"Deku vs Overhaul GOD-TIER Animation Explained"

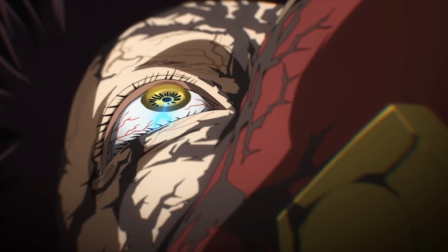496s
Hajime no Ippo used to do this all the time, and that's how they were able to make those boxing fights seem so powerful.
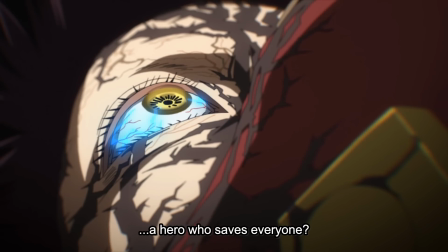502s
Every punch felt like a nuclear explosion. I love that, and they really pulled it off here.
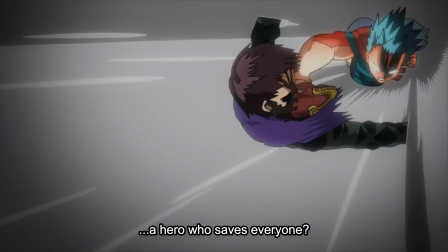508s
All of that slow motion, all of that suspense, all of those effects and the camera work,
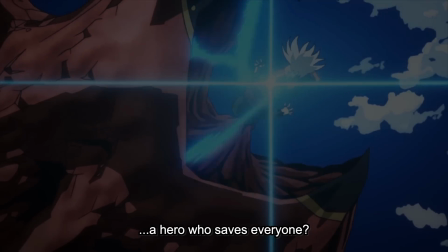513s
everything was building up to this one climactic punch,
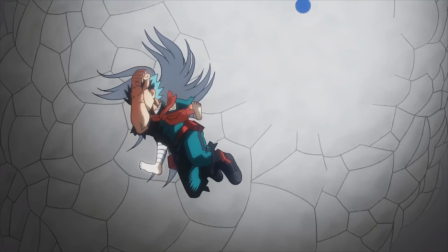517s
which Deku hits Overhaul so hard, it explodes his entire reconstructed body. There's this lightning and everything, crazy dynamic angles everywhere. We have to break this one down because so much happens.
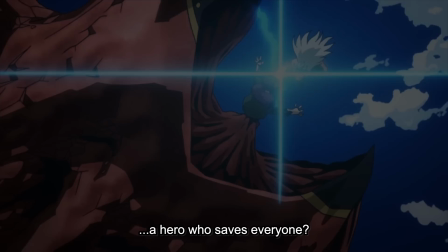530s
It's just completely mind-blowing. So let's start with in slow motion and break this down, because more happens than you probably even recognize. Now, if you're wondering why the screen is so dark at a lot of moments here in My Hero Academia,
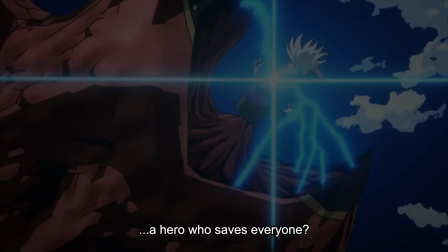544s
that's because of the whole seizure fiasco that happened with Pokemon back in the day.
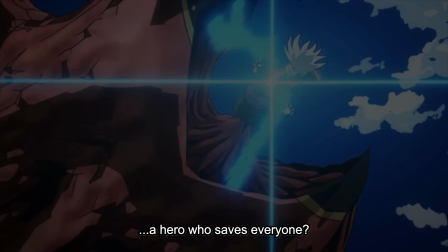548s
And now animation companies, there's like some law or something like that where they basically have to dim it.
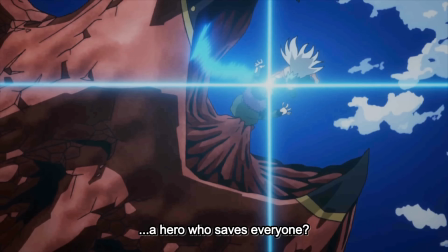554s
And what they're doing is they're just taking down the exposure of the footage, which really sucks for us that aren't epileptic, but it's something that I guess we just have to deal with.
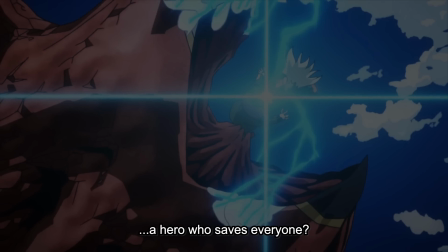563s
Now, as you see that lightning come out of Deku and kind of just chain all over over Overhaul's body,
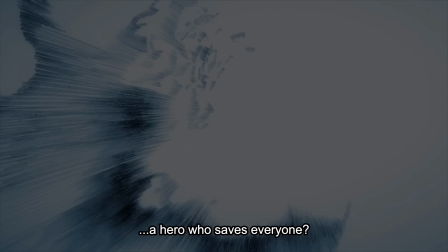570s
it begins to just explode the pieces off of him. Nakamura is going to add a ton of impact frames here, obviously, because that's very Nakamura.
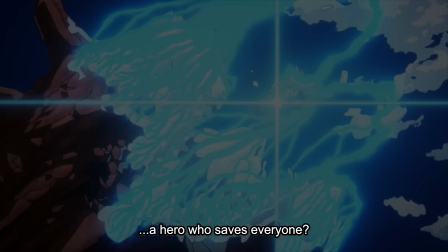578s
In and out, like not in a constant way,
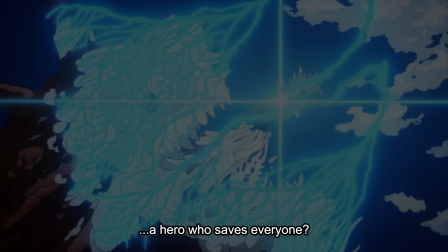581s
but just in a fluid way throughout the animation of the attack to just add more power and more power.
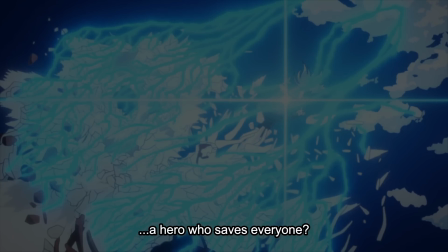588s
Like anything he can do to add more strength to this scene, the guy does.
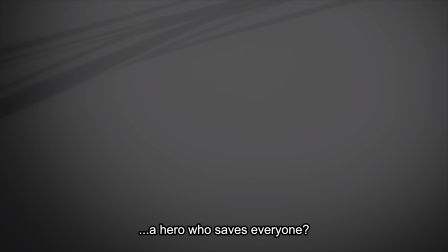593s
Now take a look at the way the wind moves here. I really love this scene.
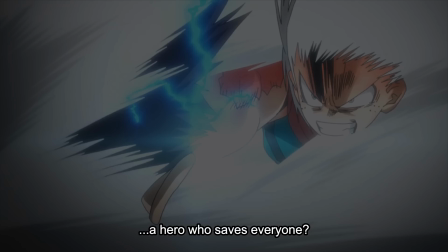597s
I think this is probably my favorite, just simply because of the way that Deku and Overhaul break through all of this smoke,
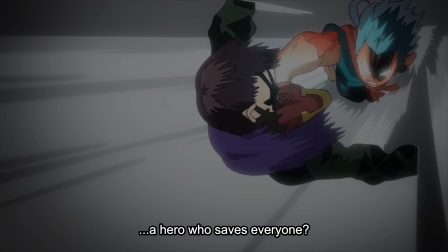604s
and then this particular foreshortening dynamic angle here. I absolutely love the way that he did the smoke here.
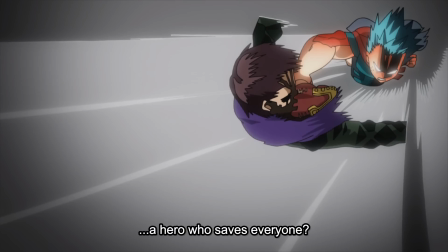611s
I don't think I've ever seen this in animation, or at least you don't see it too common, but look at the way that he angled the shot so that it's
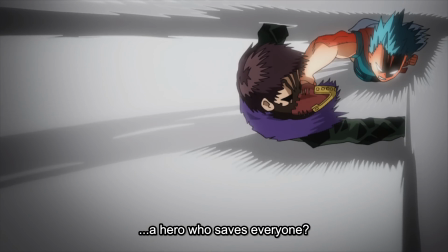619s
insanely dynamic and foreshortened as they're flying through this funnel of smoke from the punch,
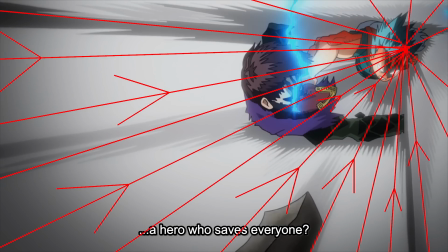625s
with lightning still coming and shattering all over the place. Just so much is happening here.
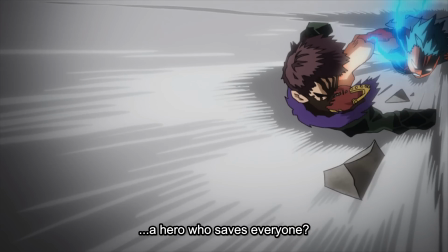631s
It's like music to your eyes. So after all of this power lands into Overhaul's face, Deku is going to unleash it, punch,
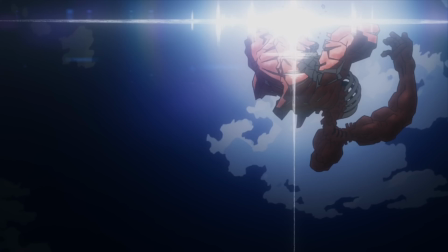639s
and he's actually going to end up flying through Overhaul because of the speed and momentum and force behind the punch and all that energy.
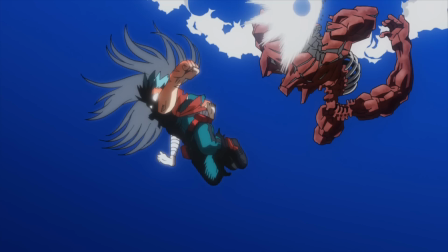647s
So they do a lot of delayed physics in animation to increase power.
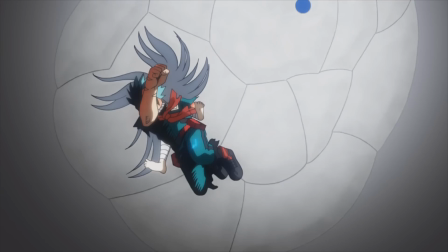651s
You can see he flies through, there's a couple frames of nothing happening, and then this just explosion of smoke and deconstructed body that bursts off.
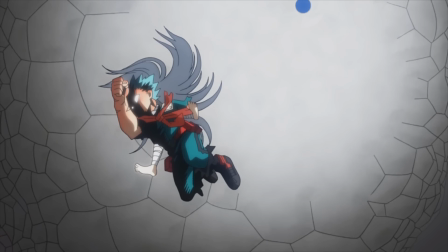660s
That also is a pretty common actually animation tactic from anime, the delayed physics.
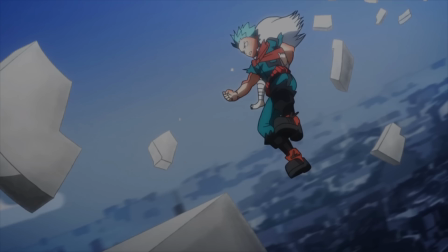665s
It adds a ton of power and a really cool moment. This part right here was too short, but I love it.
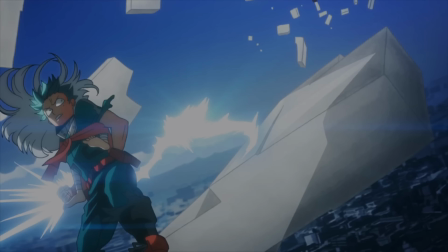670s
You can see Deku kind of like skating on the rocks.
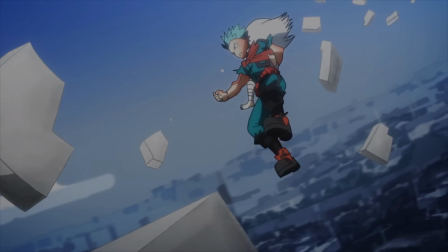673s
It's like kind of like he's trying to regain his composure after throwing his entire body and every ounce of power he had through Overhaul.
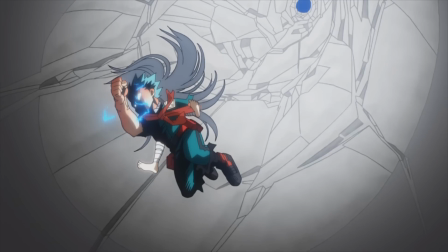681s
But I wish it was a little bit longer. I wish it was a few more frames, but just how dynamic it is so cool. The rocks fly farther than him. The rocks were way behind him, then they fly in front of him, and then he kind of like lands on them and like skates away.
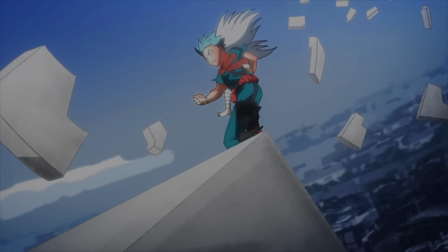694s
Super cool animation right there. I just wish it was a little bit longer, but hey, I'll take it.
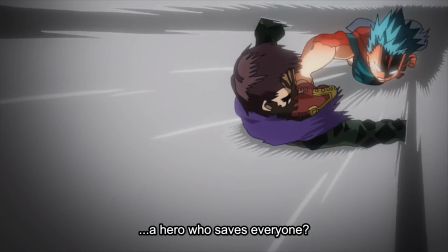700s
I'll take any Nakamura animation. So there you have it, guys. That is Deku vs. Overhaul,
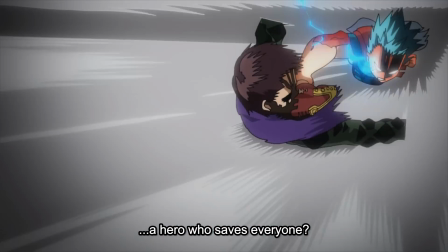706s
100% explained, and man, was that just a blessing of animation for the community.
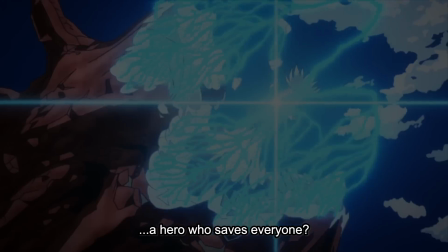713s
I loved it. Nakamura, as always, is the god. I hope you guys enjoyed this video.
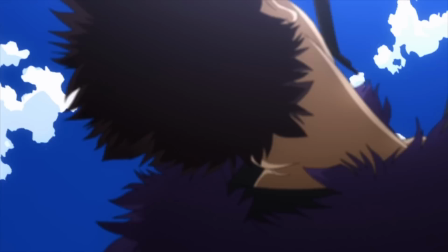717s
If you have any questions, leave them in the comments below. If you like this episode, tell me in the comments below, and I'll see you guys soon for another video.
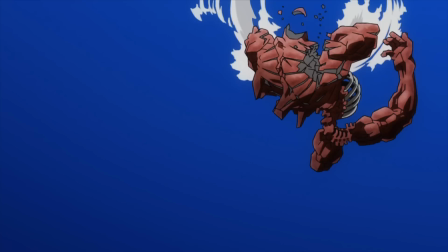724s
Peace.